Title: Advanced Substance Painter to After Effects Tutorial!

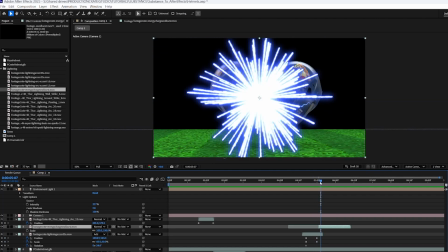I'm kind of curious about what would happen if I put it in the background behind the helmets and make the helmets dark, almost like an anime style impact frame.
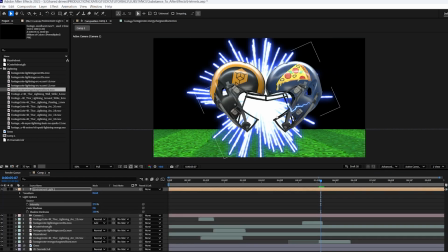So for that, I'm gonna need to turn down my environment light on this frame. So on the frame right before the first impact frame here, I'm gonna add a keyframe to the light intensity, and then I'll step forward a single frame and we'll turn the light intensity way down.
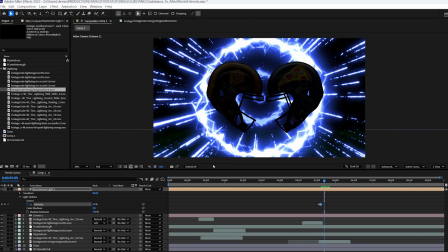And I think I'll step forward a few frames like this, and maybe 3 or 4 frames later, we can start to bring the light back up.
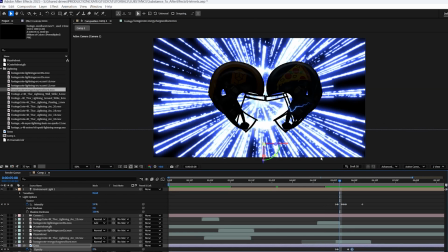Okay, and one thing that's just gonna push this over the top is adding a bunch of glow on these frames where this explosion is happening.
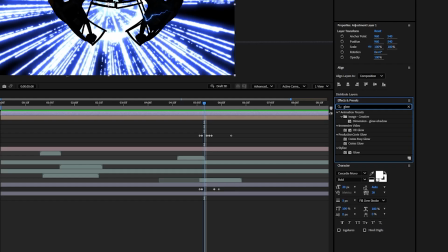So I'm gonna add a new adjustment layer, and I'm gonna use a production crate effect from the LaForge suite called Crates Glow.
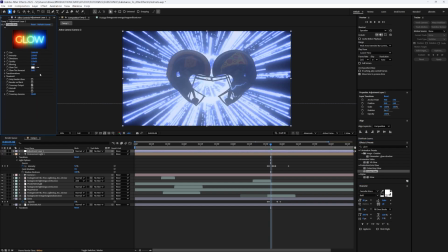I think that looks pretty good, but I think the color is bleeding a little bit too much around the helmet and lighting it back up. So let's change the size of this from 2000 to maybe 500. And now if I toggle the adjustment layer on and off, you can see the difference.
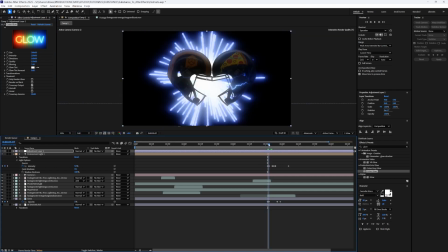So I think I want this glow to only affect the frames where the impact is visible.
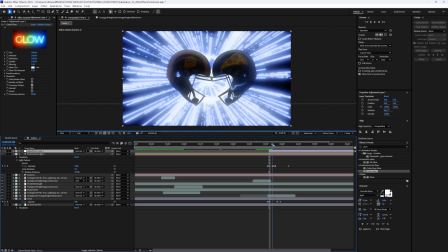So I'm gonna crop my layer so it starts right there where the explosion is happening, and then we'll fade out the layer by the time it gets to about here.
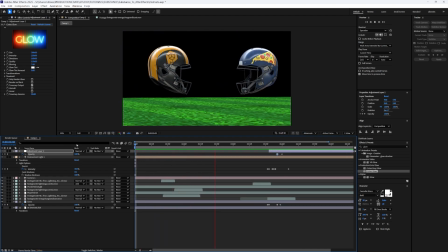So now here's the full animation. Now, obviously there's a lot more polish that I could put in if I want this to actually look real, but don't forget, we're not trying to make this look real.
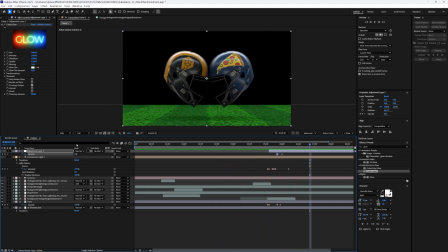We're trying to emulate that 90s commercial look. And for that, I'm actually gonna make it look worse by adding a VHS filter on top of all of this using another plugin from the LaForge suite.
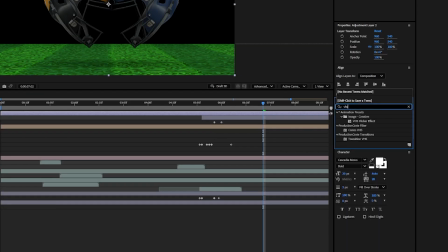So let's add another adjustment layer, and I'll search for VHS, and I'll choose Crates VHS, drag that onto there.
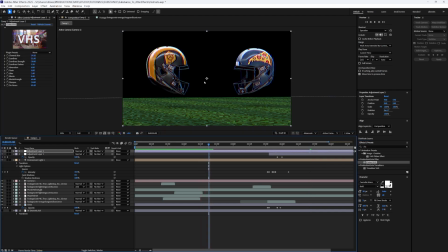Now this looks pretty cool, but I kind of feel like the background is just too black.
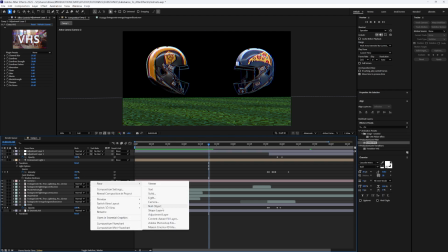I don't think old TVs can get that black, so I'm gonna add a really quick solid in the background that's just almost black.
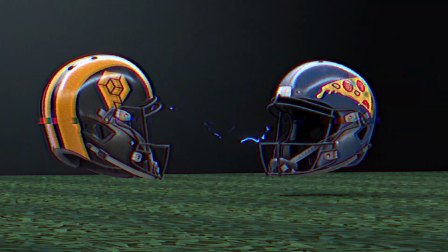There we go, and that feels a little bit more realistic to me now. Okay, and that's it. It's just a simple little fun tutorial, but hopefully it shows you how you can use 3D and After Effects,
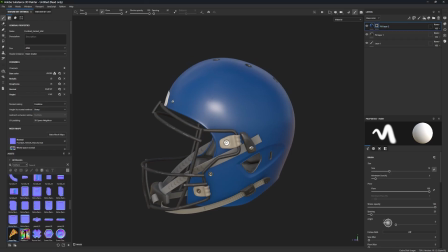and specifically how you can import your texturing projects straight from Substance Painter into After Effects, so that you can start animating right away. You don't have to go into Blender, you don't have to set up your materials, you don't have to set up your renders.
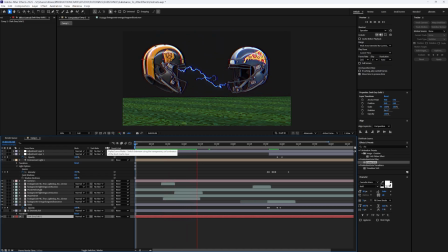If you're doing motion graphics, title sequences, things like that, After Effects is powerful enough for that sort of thing now.
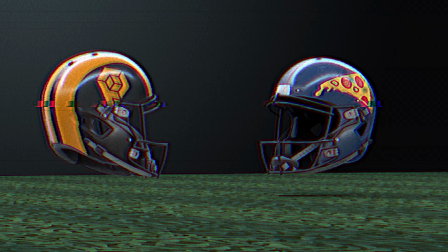All right, if you make any goofy 90s animations using these techniques that I showed you, be sure to share it with us on Discord or tag us on Instagram with it.
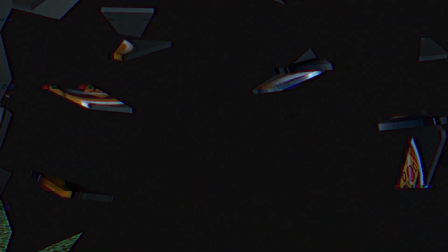So we definitely want to see what you make. All right, later, creators.